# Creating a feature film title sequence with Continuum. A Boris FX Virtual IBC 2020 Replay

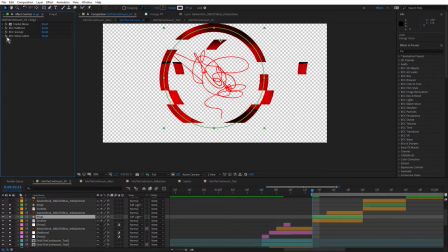(36:52)
It's a real continuum festium this isn't it? I've used so many continuum effects. So Video Glitch just to give that a little bit of jumpiness. And we also have this sort of scribble, this vector scribble here.
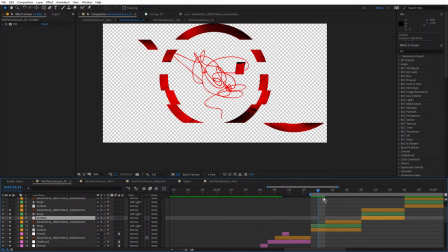(37:07)
And some ink splotches. You can really go to town with looks like this. I think one of the difficult things is adding too much, you know, knowing when you've added too much and then stripping that away.
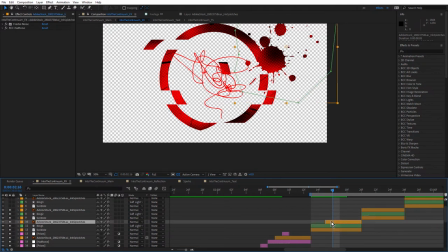(37:19)
So here's the Adobe Stock again, the ink splotches. And let's just turn these on.
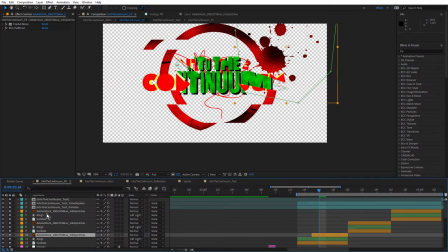(37:31)
So there's my text. And I mentioned before that I use kind of this font cycling look. Come into my text.
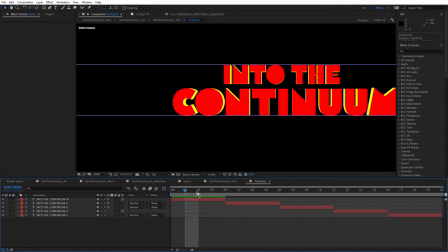(37:41)
So this font cycle is a slightly different approach to the text.
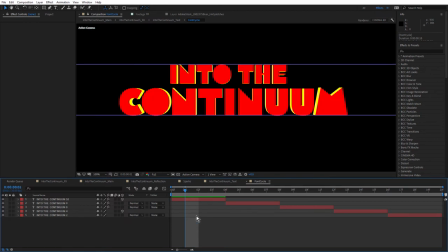(37:47)
We have the 3D text, which is throughout the whole thing, but I wanted to take advantage of a bunch of different fonts and these are all Adobe fonts from Adobe Typekit. So I just auditioned a bunch of different fonts. You can see there's a live After Effects text layers and just sequence them inside this composition,
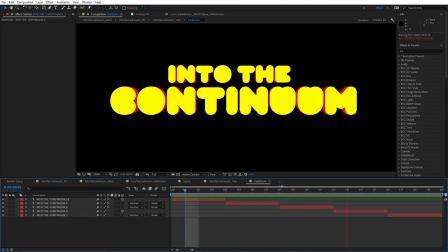(38:05)
just preview this, so that we get them sort of cycling through like that.
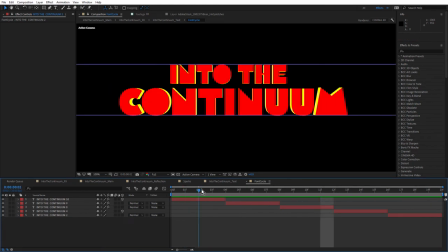(38:10)
So that's a really fun, easy way to add some graphical treatment. Notice this one is actually got a 3D extrusion and that's because I've actually used the Cinema 4D renderer in this comp
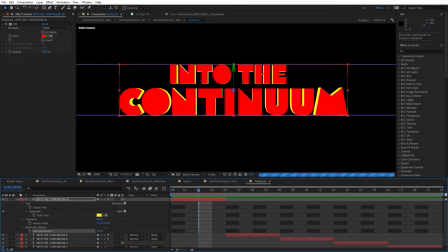(38:25)
and I've added a little bit of extrusion just like this. Really nice way. You don't have to have big fat Cinema 4D heavy to render scenes. You can add a little bit of nice extrusion to text and have it preview really quickly
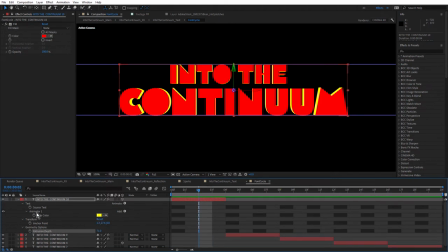(38:41)
with some low render settings to take advantage of that 3D setting.
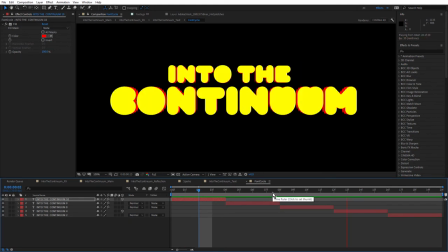(38:52)
So quite a fun little easy to create font cycle sequence there.
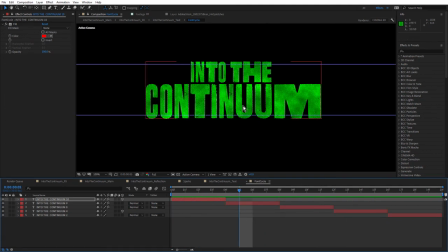(38:58)
And you can see some of them have BCC halftone.
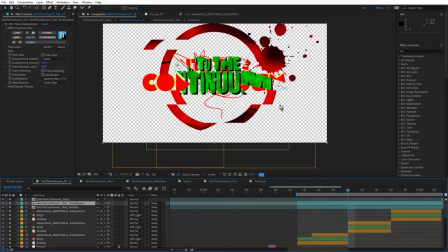(39:03)
But back in the FX comp, notice how it's actually been split up.
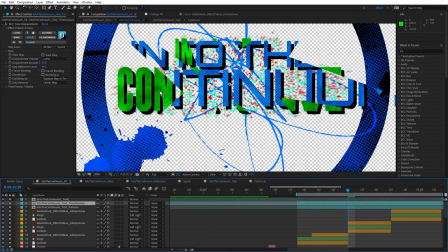(39:08)
You can see one section of the font cycle sequence. And you can also see another section of it at a different time. and that's because I've used BCC time displacement. So BCC time displacement allows me to use a map layer and once again, I've used bang
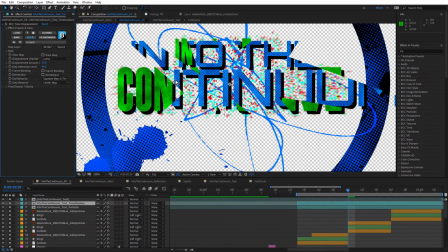(39:29)
and I've offset the displacement amount and the reference level to see the font cycle sequence at two different states in time, but using a map layer, which is really nice. You get that really nice fractured look
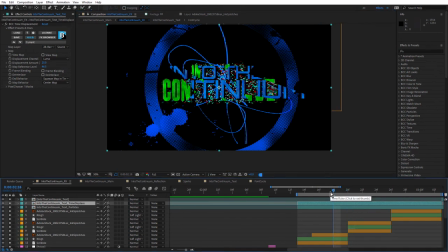(39:47)
and I just skipped over it but notice how we start at this red ring and then we come to a blue ring,
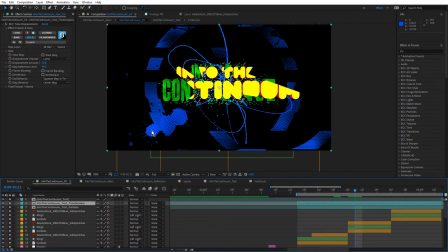(39:58)
slightly different scribble, slightly different ink drop. We've got the text being introduced then we get to this level here and
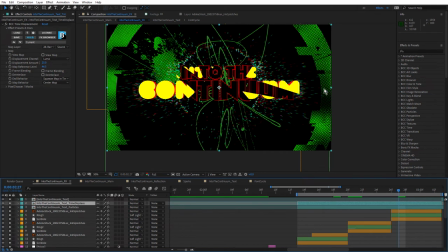(40:08)
we've got the ring increasing in size again and once again different larger scribble different ink drop so we get this kind of build and there's also a particle illusion animation behind that that's included with the download
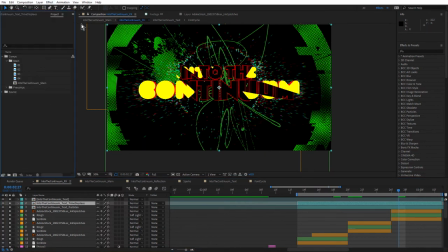(40:28)
so at this stage let's just come back to the project and take a look at this again
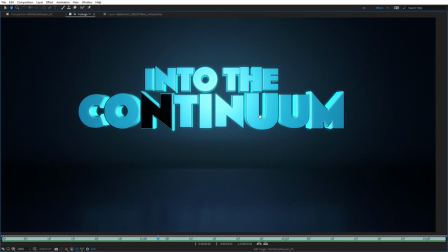(40:35)
we're up to here it
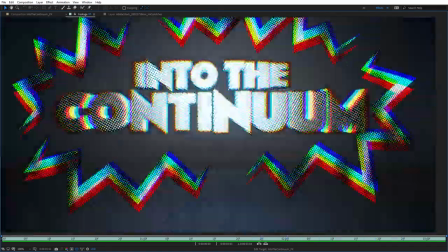(40:42)
happens really quickly i mean there's a lot of work for only really you know Gee, a few seconds of animation.
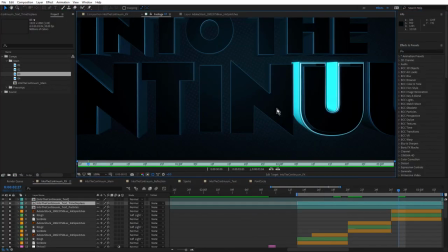(40:54)
So once I got to this stage, then the next thing was to, because if you remember in number one,
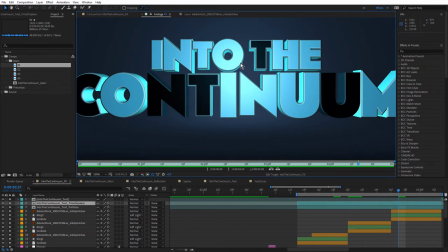(41:01)
the animation zooms out at the end. So I wanted it to be, I wanted the text to be in its original state when it zooms out. So I had to think of a way to re-reveal the original text. And I could have just flashed it back on,
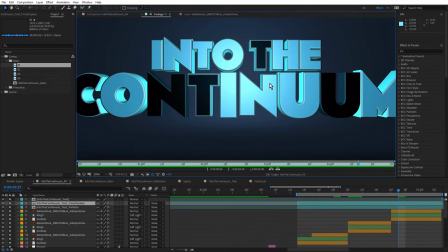(41:16)
but I liked the whole ink drip kind of thing that was going on in there, the ink splotched kind of thing. So I just sort of ran with that. If you come back to the main comp
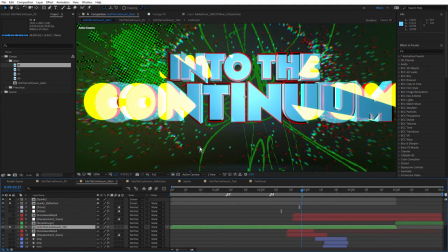(41:30)
and let's see, I've got something turned on there I shouldn't have probably. I might just open up number four and take a look at that first.
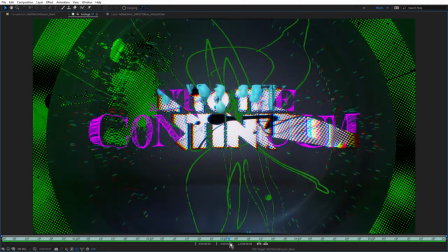(41:43)
So it's this bit here. So there's the bit we just looked at.
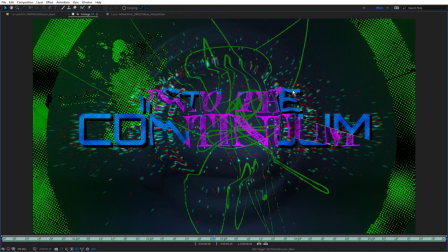(41:48)
And if you're interested to know how I did these ripples, these 3D ripples, that's covered in tutorial five of the five part series.
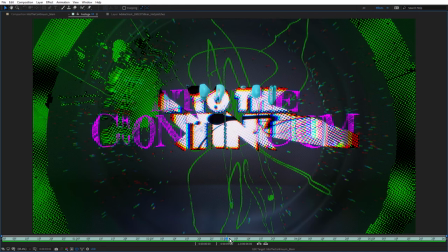(42:00)
But notice how the ink drops or the ink or the goo, I should say,
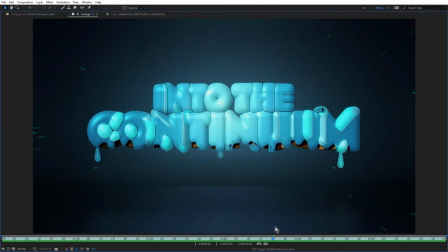(42:08)
starts at the top and then dribbles down and then a couple of big drops come off and then they hit the seamless psych,
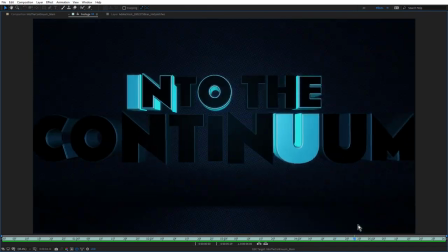(42:16)
make some splats, and then we zoom out.
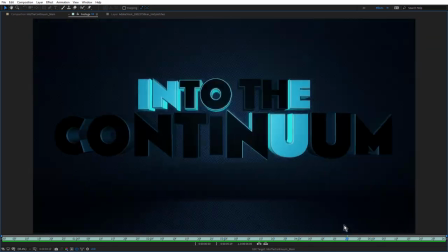(42:20)
that's a really nice organic way to re-reveal that text.
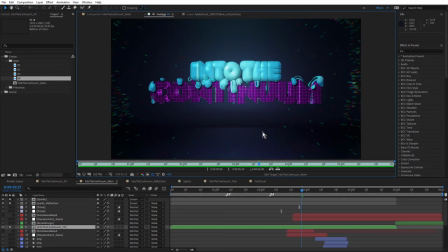(42:26)
Just take a quick look at that.
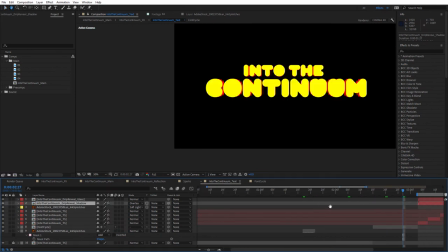(42:35)
Okay, so we just come towards the end of this composition. Here we are here.
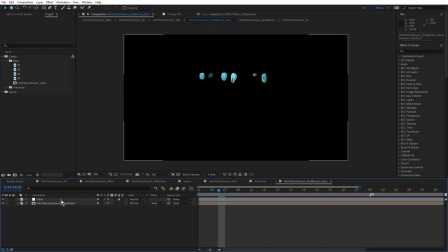(42:43)
So the drip reveal was super easy to create.
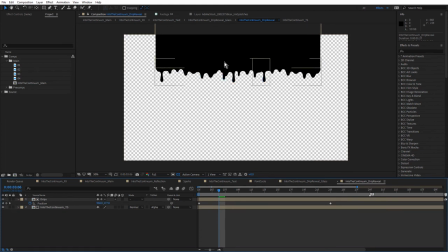(42:50)
Did that in a pre-comp using, once again, some Adobe Stock, just some vector drips. And you can see I've animated the position. So a couple of position keyframes, using that as a matte.
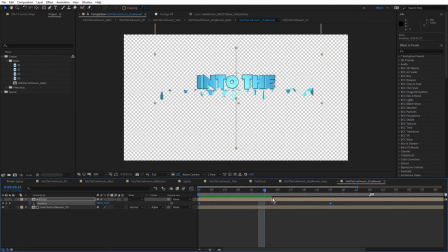(43:04)
And there's the text, so it just reveals the text like that. Bloop. Just come back into this glass comp. The glassiness or the gooeyness was created using CC glass.
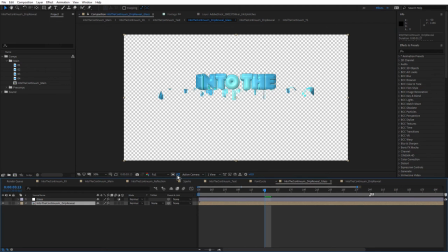(43:21)
And I use a couple of different applications of that. CC glass is great for this kind of thing.
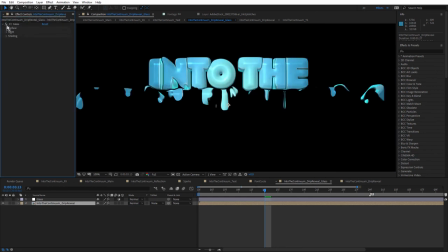(43:30)
Just turn that on and off. You can see that gives that kind of a nice gloopy, sort of puffed out look. I actually use an adjustment layer with the CC glass applied a second time, because when I was playing around with it, I noticed when I applied it twice, I got an even puffier look.
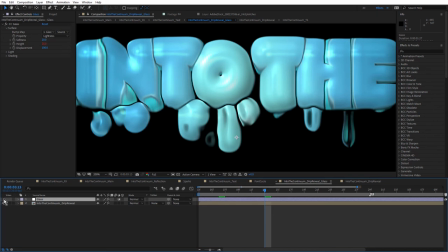(43:45)
Take a look at the O, look at the O really puffs out. And I didn't seem to be able to get that look by applying CC glass twice to the same layer.
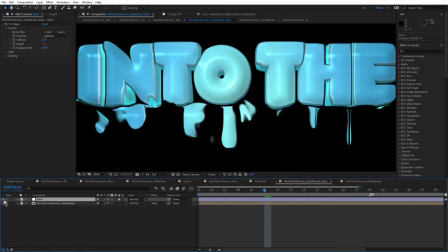(43:54)
So that's just why I've got it twice in there. Gives that a nice gloopy look.
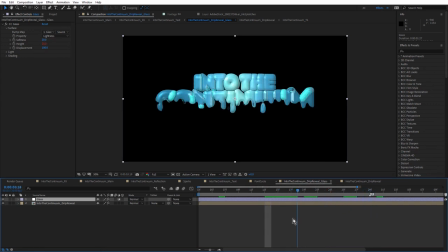(44:02)
and I wanted to have some kind of interaction between this gloopiness and the seamless psych. So I decided to do a few drips back in the main comp. So if we come back to, let's see, text,
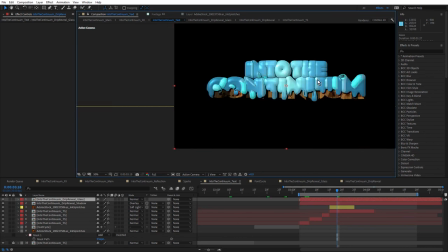(44:17)
notice also that the gloopiness is dripping over a different style of continuum text.
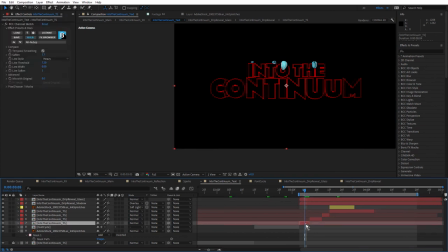(44:25)
I wanted to take advantage of some more continuum effects And you can see in here, I've got BCC charcoal sketch, give me this really nice black and red look. And a few frames later, as we're getting these drips,
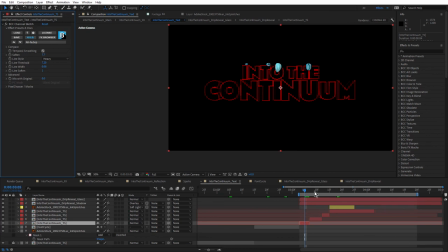(44:39)
it's almost like the text is getting its final chance just to go crazy and change its styles before it resorts or returns back to its original look.